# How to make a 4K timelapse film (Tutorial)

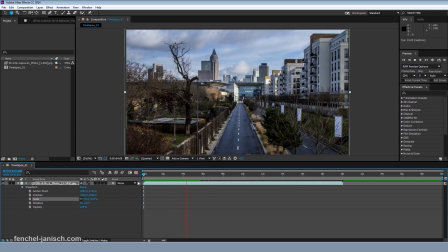[0:24]
Creating a time-lapse film is a great way of showing something that we cannot experience in real life: fast motion.
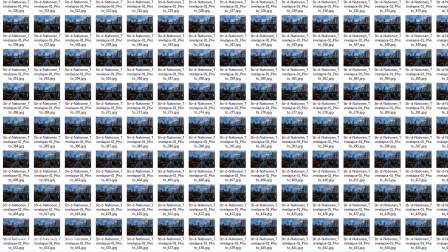[0:33]
To get the best results, it's necessary to shoot single frames instead of video.
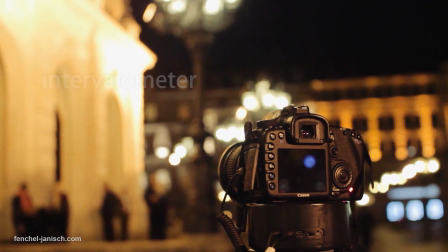[0:39]
Most professional cameras can be controlled with an external intervalometer,
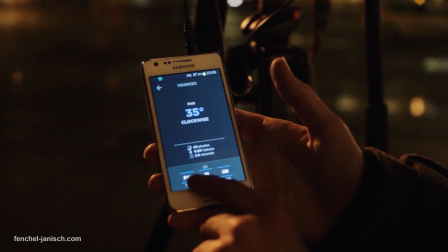[0:44]
an app, or even feature an internal time-lapse mode.
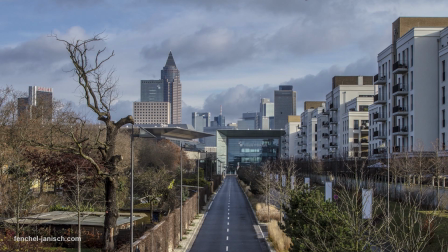[0:48]
An intervalometer takes a picture over a certain amount of time while leaving a pause between capturing each picture.
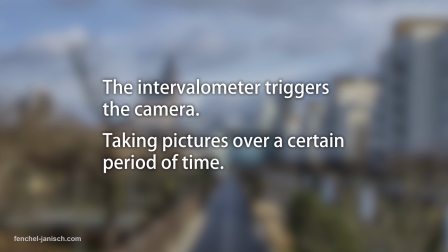[0:56]
For example, the camera will take a picture every 3 seconds over a period of 1 hour.
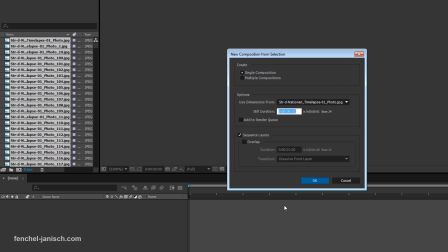[1:03]
In post-production, those single frames will be put into a sequence which results in a video.
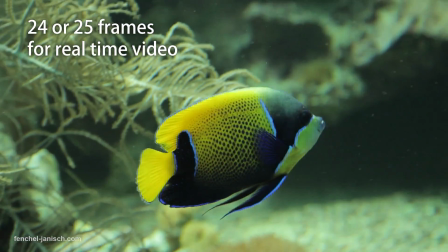[1:11]
Film or video usually has 24 or 25 frames per second,
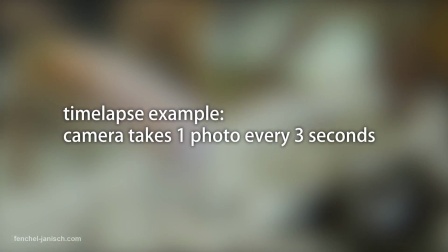[1:16]
but in this case, the camera has taken only 1 picture every 3 seconds.
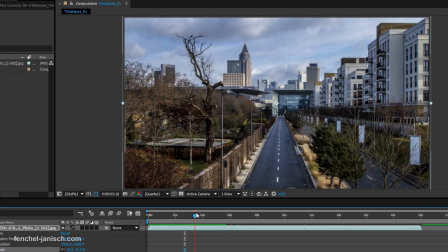[1:21]
That's why the video will be much faster than real time if it is being played back at 24 frames per second.
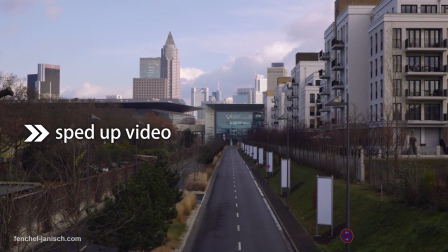[1:29]
Of course, you could also record video in real time and just speed it up in the editing software, but there are a few downsides to that.
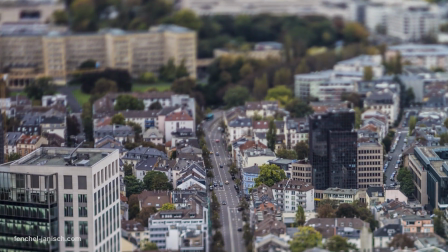[1:38]
The quality of photographs captured with a DSLR or a mirrorless camera is usually better than the video quality.
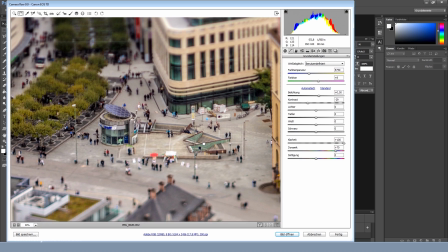[1:46]
The advantage of using stills instead of video is also the resolution.
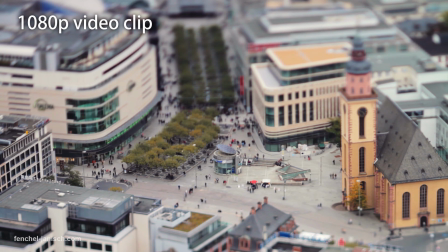[1:51]
A lot of DSLRs can only record 1080p video and don't deliver the sharpest or most detailed video footage.
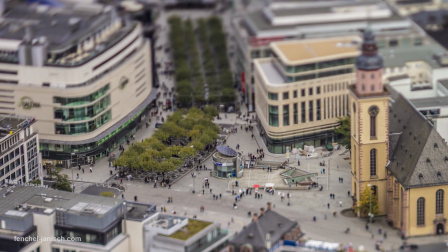[2:00]
But the photo mode usually captures resolution higher than 4K.
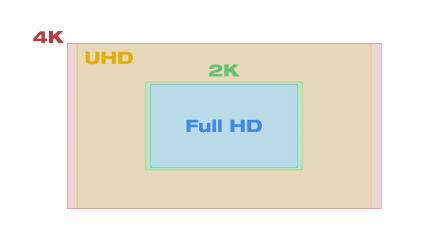[2:05]
Even if your camera can record Ultra HD or True 4K,
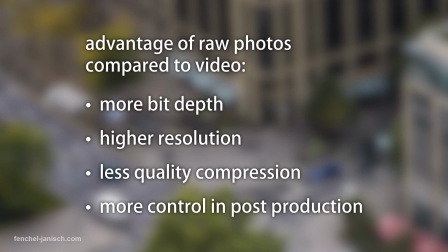[2:09]
the bitrate and sharpness are lower compared to the raw pictures taken with the same camera model.
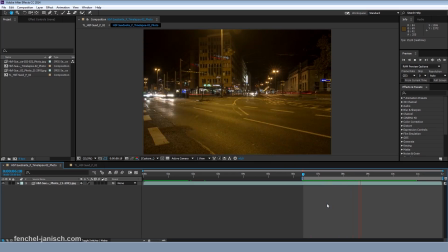[2:16]
To avoid spending too much time in post-production, it is important to shoot manually.
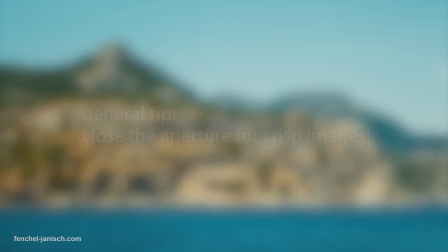[2:22]
When shooting architecture or landscape, it makes sense to close the aperture to avoid something being out of focus that shouldn't be.
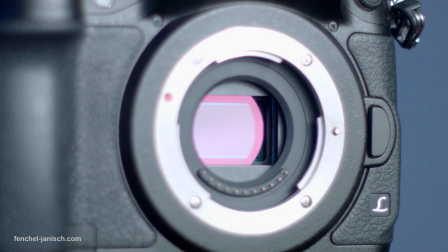[2:30]
That obviously depends on the size of the camera sensor, but for most daylight situations,
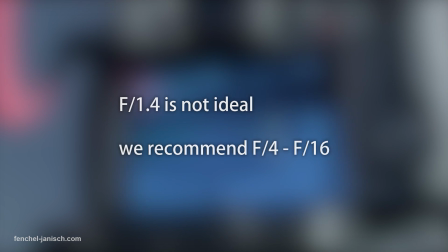[2:36]
it doesn't make sense to shoot wide open, for example at f1.4, but instead at f8.
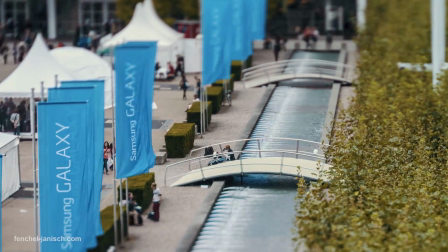[2:44]
Depending on where and what you are capturing, it is also best to keep the shutter speed between 1/50 of a second and
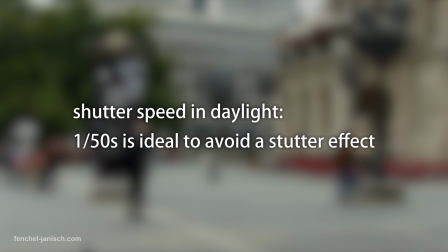[2:51]
1/200th of a second in daylight to avoid a stutter effect.
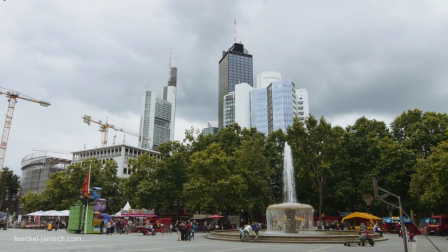[2:55]
If things are moving fast and there is no motion blur, the results often distract because it is not smooth.
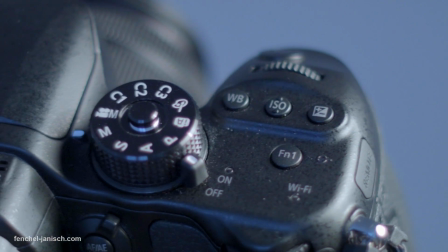[3:03]
The only reason to shoot at a faster shutter speed is if there is so
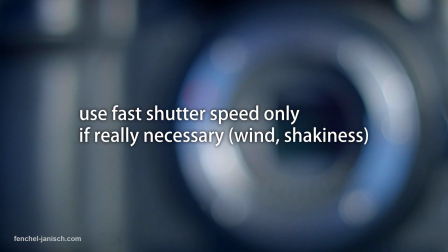[3:07]
much motion that the shot would be blurry if shooting at a slower shutter speed.
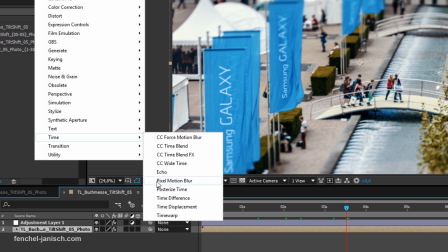[3:12]
Fake motion blur can also be added in post to get rid of the stutter effect, but rendering that effect can take a long time.
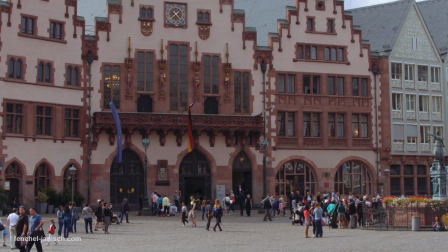[3:22]
When capturing real-time video, for example, at 24 or 25 frames per second,
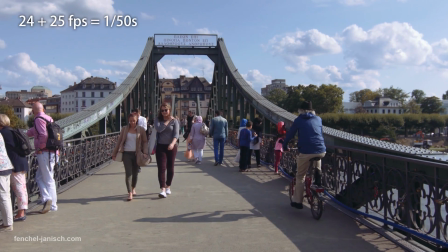[3:28]
the shutter speed should be 1/50 of a second to make it look normal for the human eye.
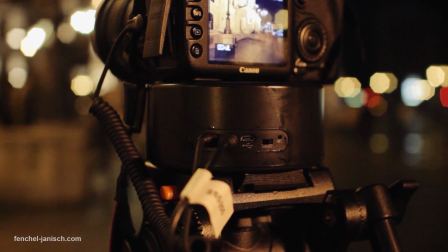[3:34]
Another advantage of shooting a time-lapse in photo mode is long exposure, which is great for night time-lapses.
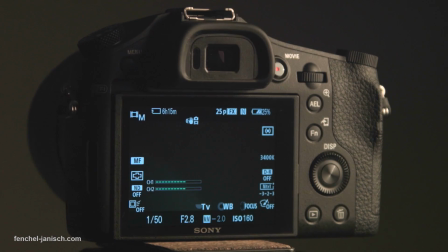[3:42]
You can shoot at a low ISO to keep your noise down,
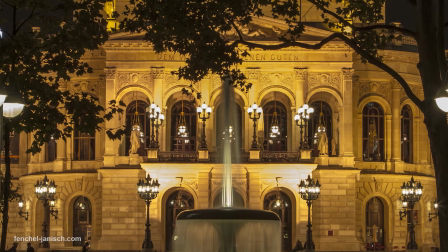[3:46]
while also closing the aperture to get a crisp image in which most of the scene is in focus.
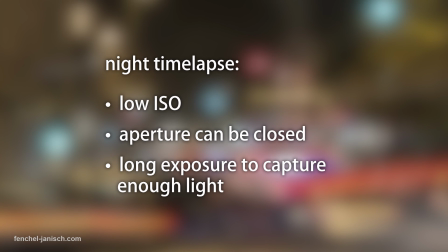[3:52]
To achieve that, you need to expose for a few seconds to be able to capture more light.
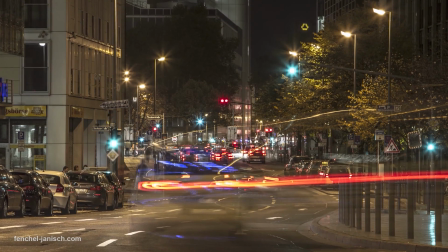[3:59]
Exposing long is not just a technical way of getting more light into your camera,
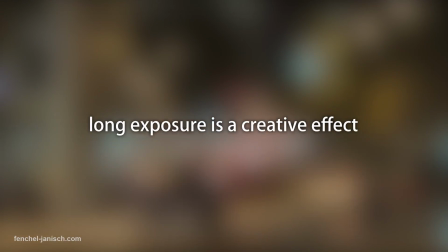[4:03]
but also to create a blurry effect when objects are moving, most commonly used when cars are driving.
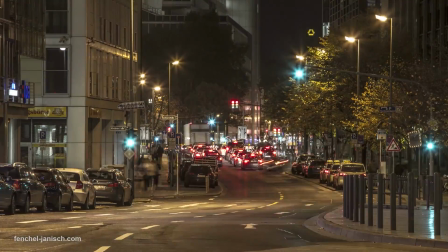[4:10]
The car is not necessarily visible, but the front or back lights that are moving.
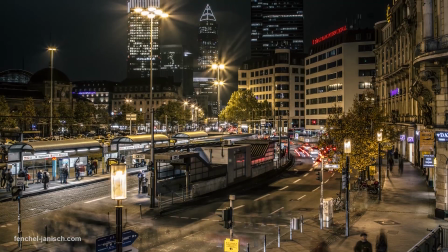[4:17]
There is no rule of how long you should expose. It always depends on how fast things are moving and how long the time-lapse should be.
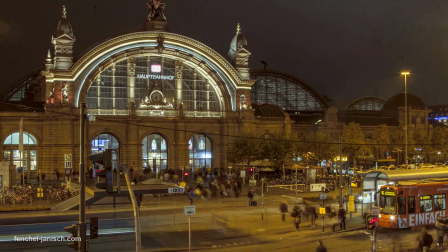[4:26]
Exposing for 2 seconds can look great, as well as exposing for 30 seconds.
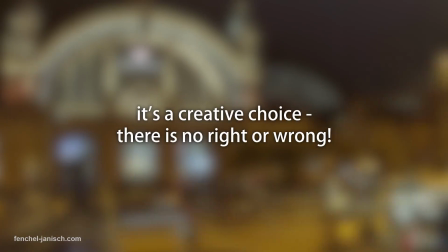[4:32]
It's a creative choice.